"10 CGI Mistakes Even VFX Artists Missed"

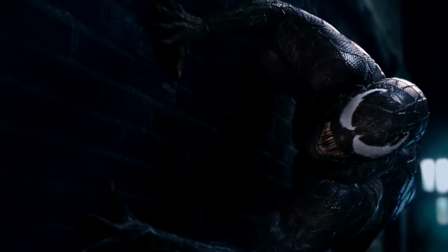(8:16)
Well, just check out the effects in Spider-Man 3. Some of them work well, while those sharp teeth and transformations, not so much.
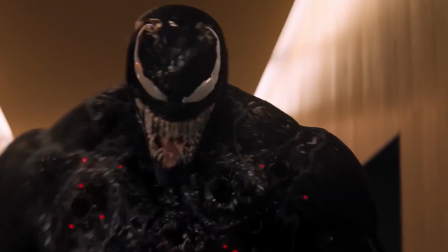(8:24)
So in 2018, Sony had the chance to do things right, and the Venom CG was pretty impressive.
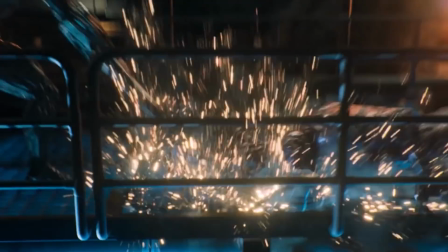(8:30)
Symbiote was flying all over the screen, but just 4 minutes into the movie, there was a glaring mistake that could be really distracting.
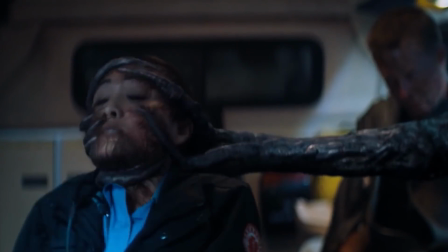(8:37)
During an early scene, an ambulance gets taken over by a symbiote and crashes on a barren road.
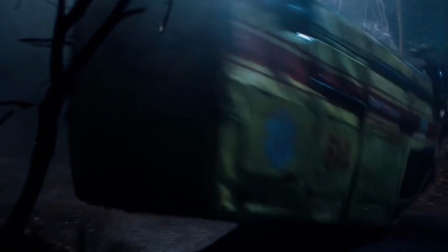(8:42)
The quick shots showcase the crash pretty well, right up until the very last moment.
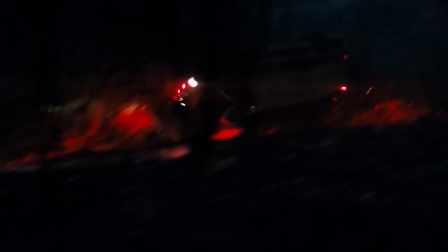(8:47)
In the scene, we see the ambulance rolling on the road only to have an extra random flip and a sudden stop out of nowhere.
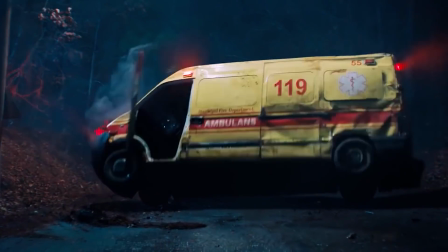(8:54)
After the extra flip, all momentum from the ambulance ends, creating a very unnatural look.
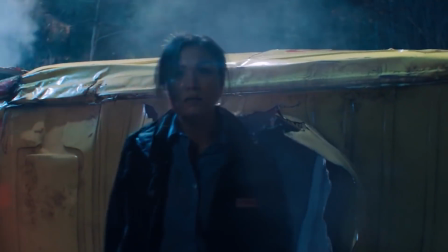(8:59)
Adding to that, the symbiote escapes the roof of the vehicle the instant that it stops.
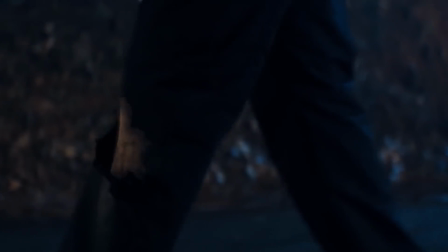(9:04)
Everything fits all too perfectly in the little box, creating a weird blend of CGI effects that just doesn't look quite realistic enough.
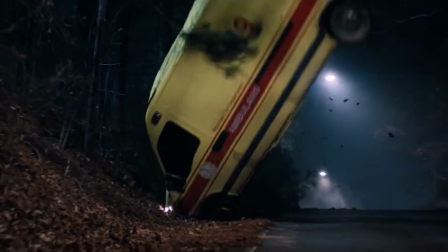(9:11)
Literally just 1 more second of the ambulance sliding or an extra flip would have made all the difference here.
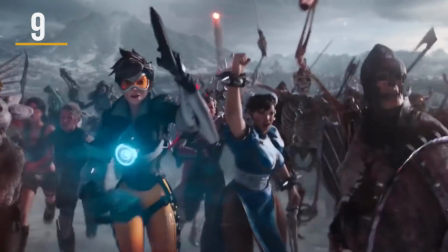(9:18)
Ready Player One was a CG fest filled with so many Easter eggs and visual moments, it would be pretty hard to spot any mistakes.
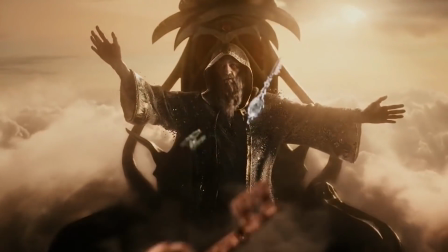(9:26)
But we did notice one. Around 15 minutes into the movie, we learn about the race to find the first key in the Oasis digital world.
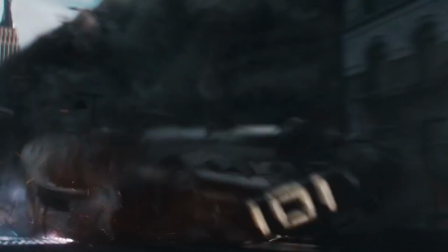(9:33)
The race itself ends when King Kong jumps off the Empire State Building and causes major havoc to any cars still left in the running.
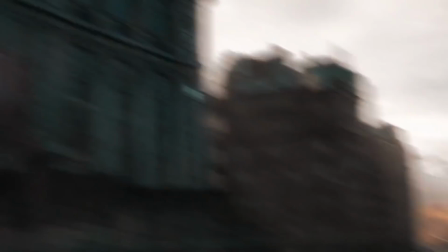(9:40)
Parzival is so close to the finish line, which we get a good glimpse of in the scene. Well,
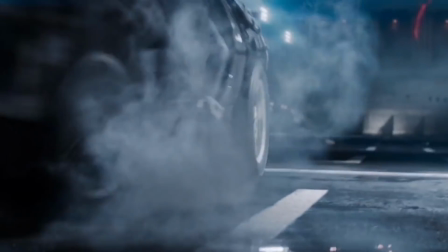(9:45)
flash forward a little bit later when he figures out how to win the race by going backwards.
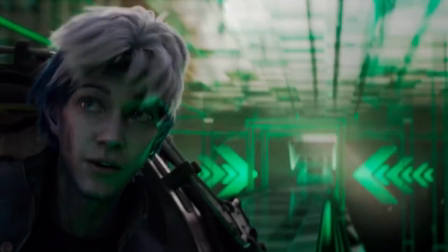(9:51)
He goes through the whole track until a ramp unveils his track to the finish line. Only the second time, the visuals have changed a little.
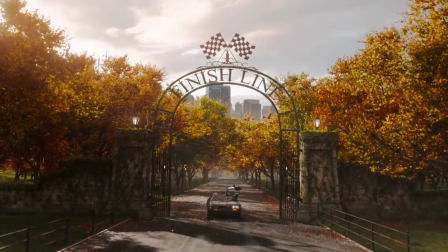(9:58)
It's still Central Park, but there's no railroads across the entrance and the landscaping has changed a bit as well.
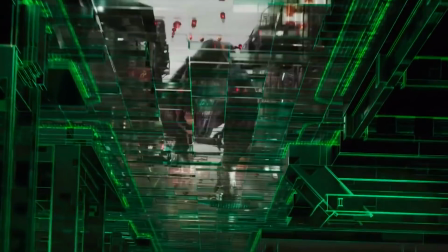(10:03)
Considering how the track always seems to have the same path and obstacles, you cannot write this off as an Oasis change and upgrade.
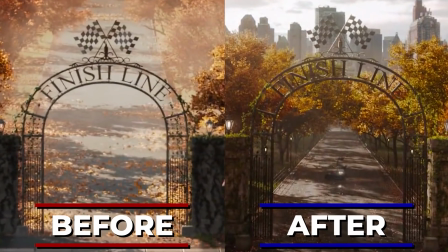(10:10)
The differences are pretty obvious, and the entry walkway is much longer for the second race.
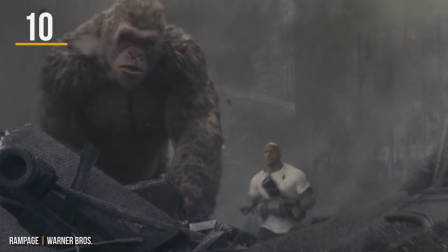(10:17)
As far as animal destruction movies go, Rampage is a pretty good time.
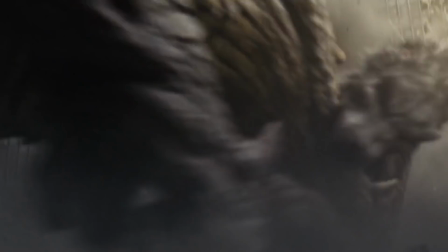(10:21)
The animal CGI wasn't the greatest, but provided enough entertainment for this popcorn film.
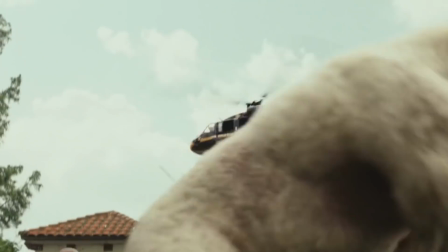(10:26)
The one blunder here actually has nothing to do with the animals. We're focused on The Rock here.
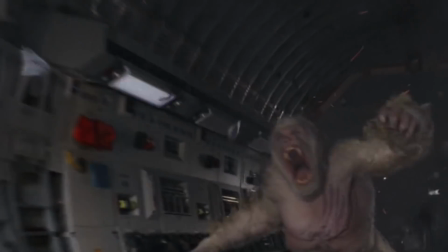(10:32)
Near the climax of the movie, Dwayne Johnson's character must parachute out of an airplane, but it's pretty clear that he's not the one parachuting at all.
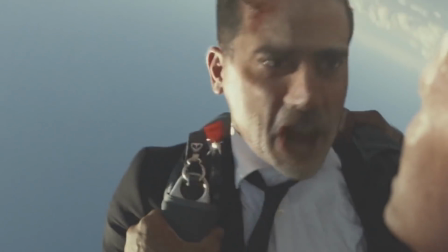(10:40)
Johnson's face gets CGI'd onto the stunt performer, and things turn out a little wacky.
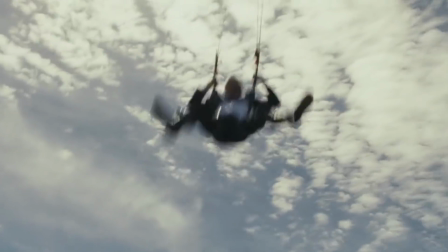(10:45)
Watch in real time and see if you can notice anything weird.
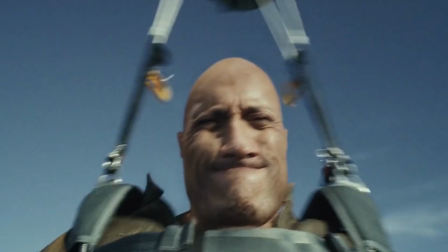(10:53)
Okay, now let's slow things down a bit. What is happening to his face?
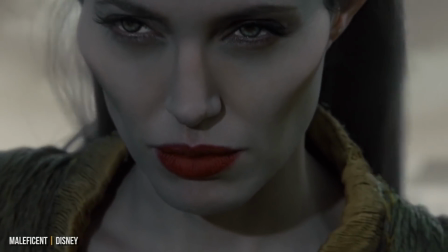(10:58)
His cheek warps out like he's transforming into Angelina Jolie's Maleficent, and his nose becomes all distorted as well.
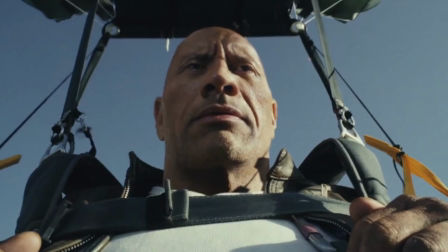(11:06)
They were probably better off sticking to wide shots on this one. The Rock's nose flattens like he's just been clobbered with a steel chair.
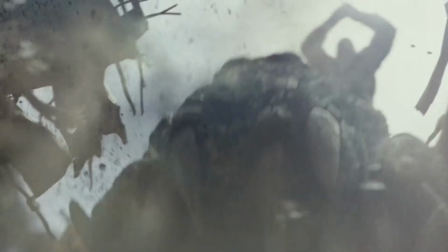(11:14) Oh! Did you hear that?
Yikes. Guess all of the budget went into the big animals instead.
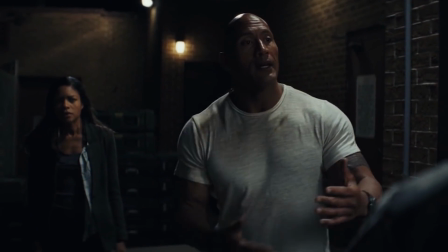(11:19) The stuff that we're doing, it's not working for me.
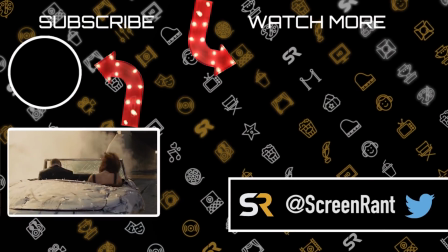(11:25)
Whew, there were a lot of glaring mistakes there. Which ones were the most painfully obvious?
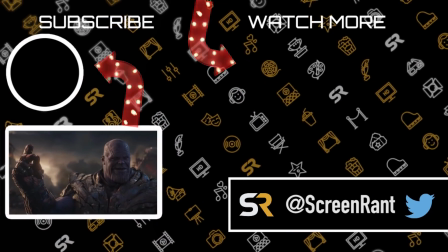(11:31)
Any great ones we missed? Did you notice the clipping in Endgame? Do these mistakes distract you from the movie?
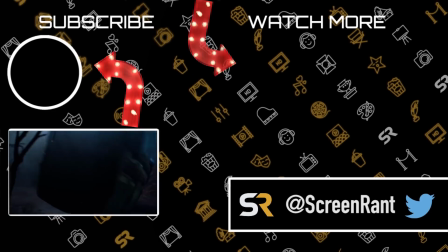(11:37)
Let us know in the comments below. Thanks for watching, and don't forget to subscribe to Screenrant for more great content.